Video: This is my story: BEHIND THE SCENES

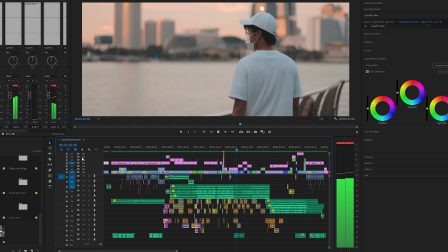This video is a showcase of everything that I've learned over the past 6 years.
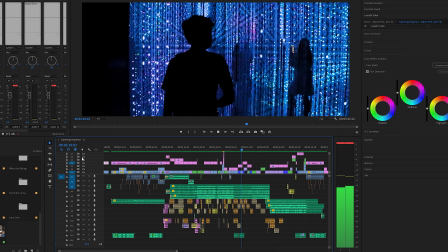I know I still have a long way to go, but I'm happy with the progress that I've made so far.
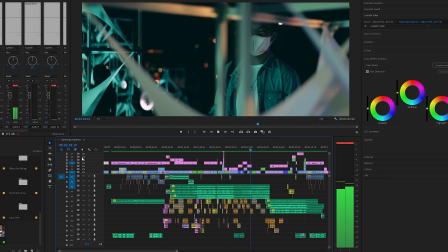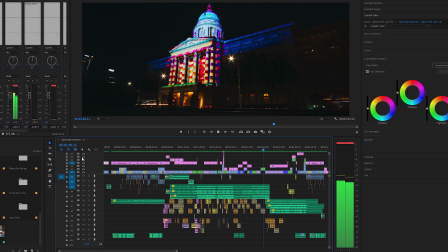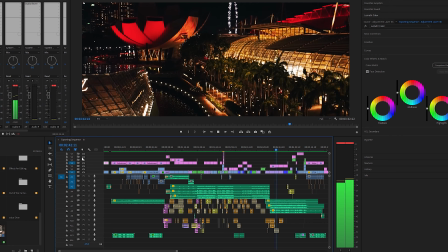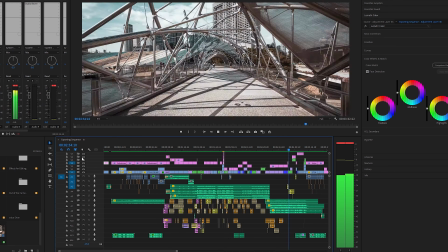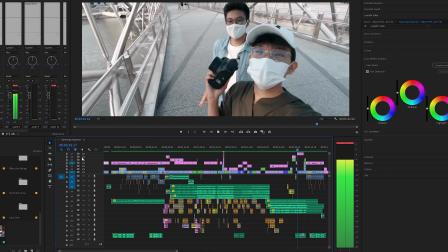To me, this passion isn't just about taking photos and videos.
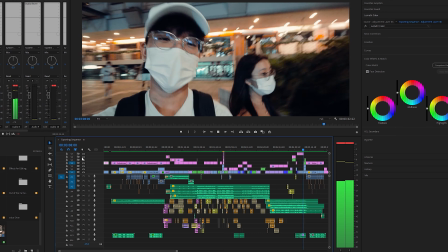More than that, it's about the memories I've been able to capture and the people whom I've had the privilege to share this joy with.
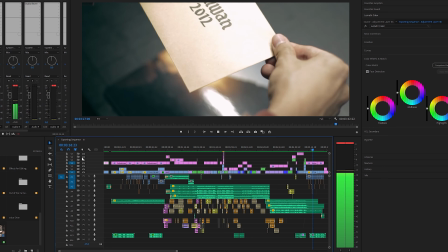I don't know yet what the future holds or whether I will eventually take the leap and pursue this full time,
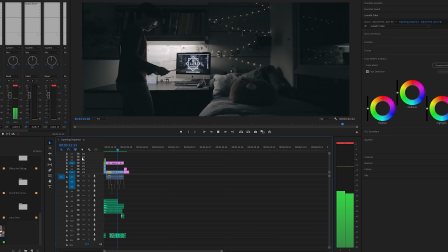but I will continue working on this craft to shoot better, to edit better,
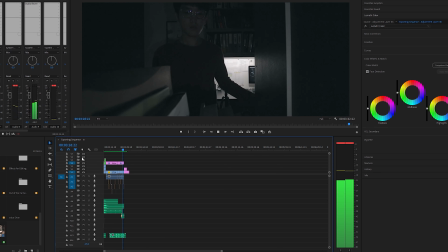to tell stories better, and I'm excited to share that journey with you. Stay tuned.
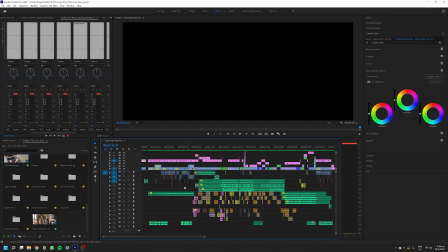Alright, so now I'm going to take you through some of the more significant parts of the timeline and the effects or transitions involved. This starting segment here is actually just an extremely underexposed shot of my room with an adjustment layer over it. It was to fix an exporting issue that messed up the rendering of a specific frame early on in the video.
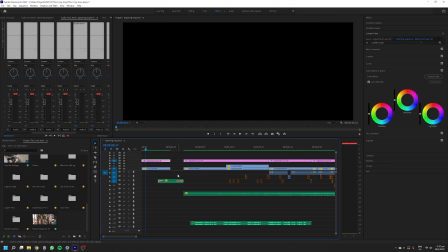I used this method to get around it so that the messed up frame will be too dark for viewers to see, and it will not affect the rendering of the actual start of the video. This audio track here is just a wind sound effect.
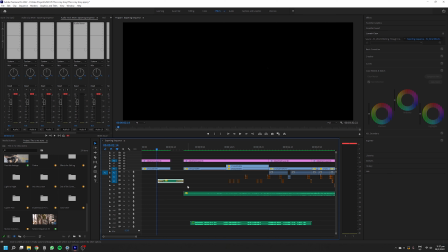I used it here before any visuals came into play to kind of preempt viewers to become aware of the auditory aspect of this video.
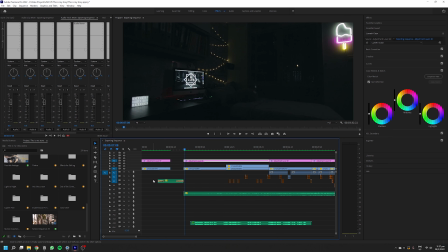Next, we cut to this opening scene in my room. Hey guys, welcome back. So today we're going to be shooting the intro sequence of the video, which is basically here in my room, and I have
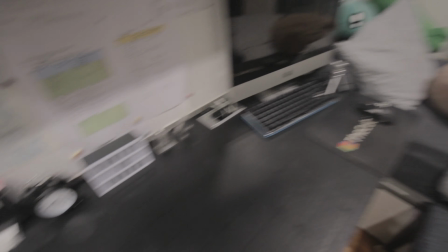changed up some stuff on the desk to make it look a little bit
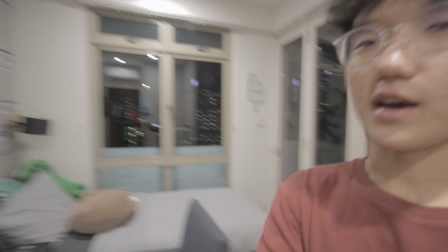neater, and the idea is basically to draw more attention
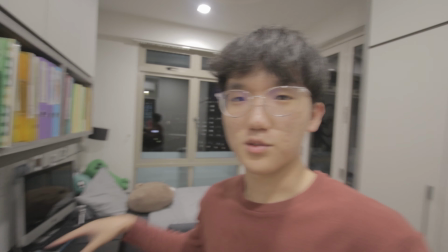to the desk because that's where I'm going to be doing most of the part what I'm talking about.
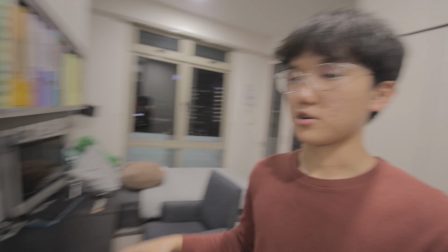The idea is to keep the whole room kind of minimalistic so that it draws more attention to the desk because that's where a majority of the action is going to be happening in this scene. So we've got like two lenses. One is wide angle for the opening shot, and then the other one will be this 50mm to get that nice 1.8 bokeh for some close-up shots.
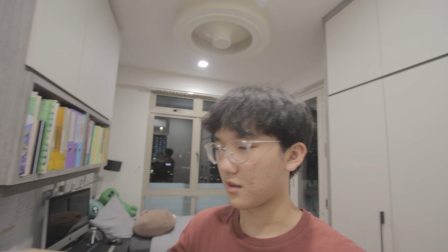So the idea is it will start like it's a wide angle shot and the room will be dark,
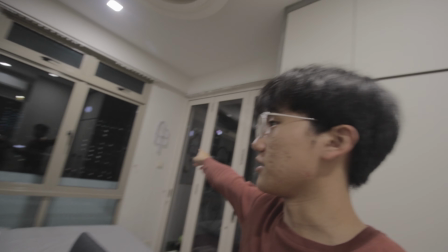and then this thing is going to come on, and then the computer is going to come on,
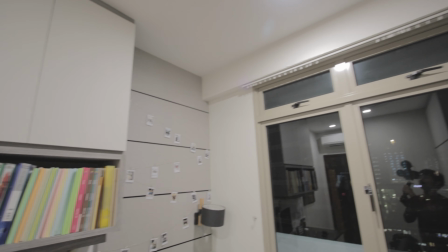this is going to come on, and as well as the fairy lights, for which we have to change the battery as well. Then yeah, that's basically it. And then there's a part where I have to open this cupboard over here and take out a book, which is, yeah, you guys have seen in the video, but I will need someone to help me to film that part. But yeah, that's basically what we're doing today. Okay, we just finished shooting the first segment, kind of racing against time here because the batteries on this
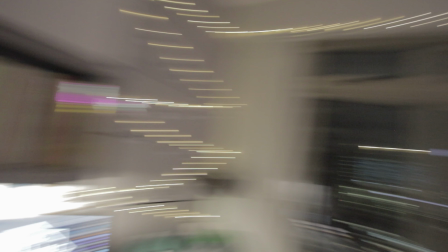are like running out really fast. It's like 10 meters long, so the battery drains like super fast.
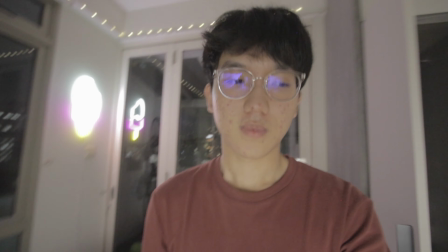So and for this as well.
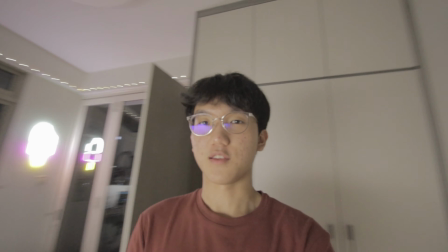Anyway, for this next section I had to clear out my entire cupboard.